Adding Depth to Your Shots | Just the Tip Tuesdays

I am excited to be on camera.
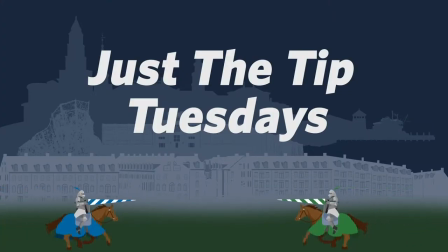Is your shot feeling a bit flat? Maybe you need to add some depth.
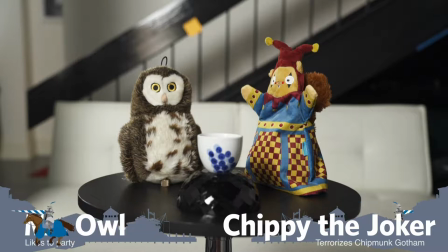13s
Even though video is a 2D medium, just like photography, you can still create the illusion of depth.
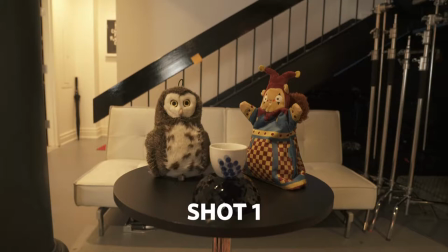19s
Sometimes beginner filmmakers will shoot a scene in a very straightforward way and from the same perspective. If your scene is feeling flat and a bit boring, try moving around more. See your scene from different angles.
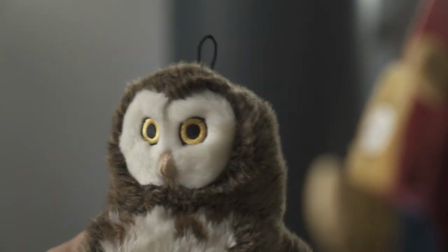30s
This will shake you out of the 2D world. By staging your actors and angles, you're adding dimensions to your image.
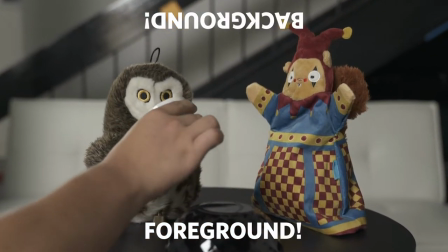36s
Use foreground and background to add complexity. A shallow depth of field can help direct the height of the viewer.
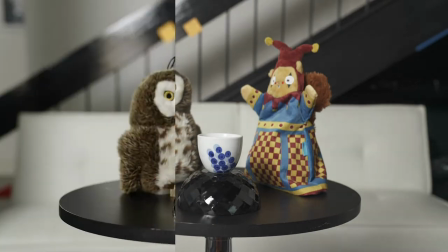45s
Lighting is also important. Shadows and contrast make your image feel more real. Adding depth to your shots can really make a difference. It's very boring to just show an image that is flat. so play around with some of these tips and maybe you can just show the complexity of your scene. So that's a tip, see you next Tuesday. I'm happy to be here. All right.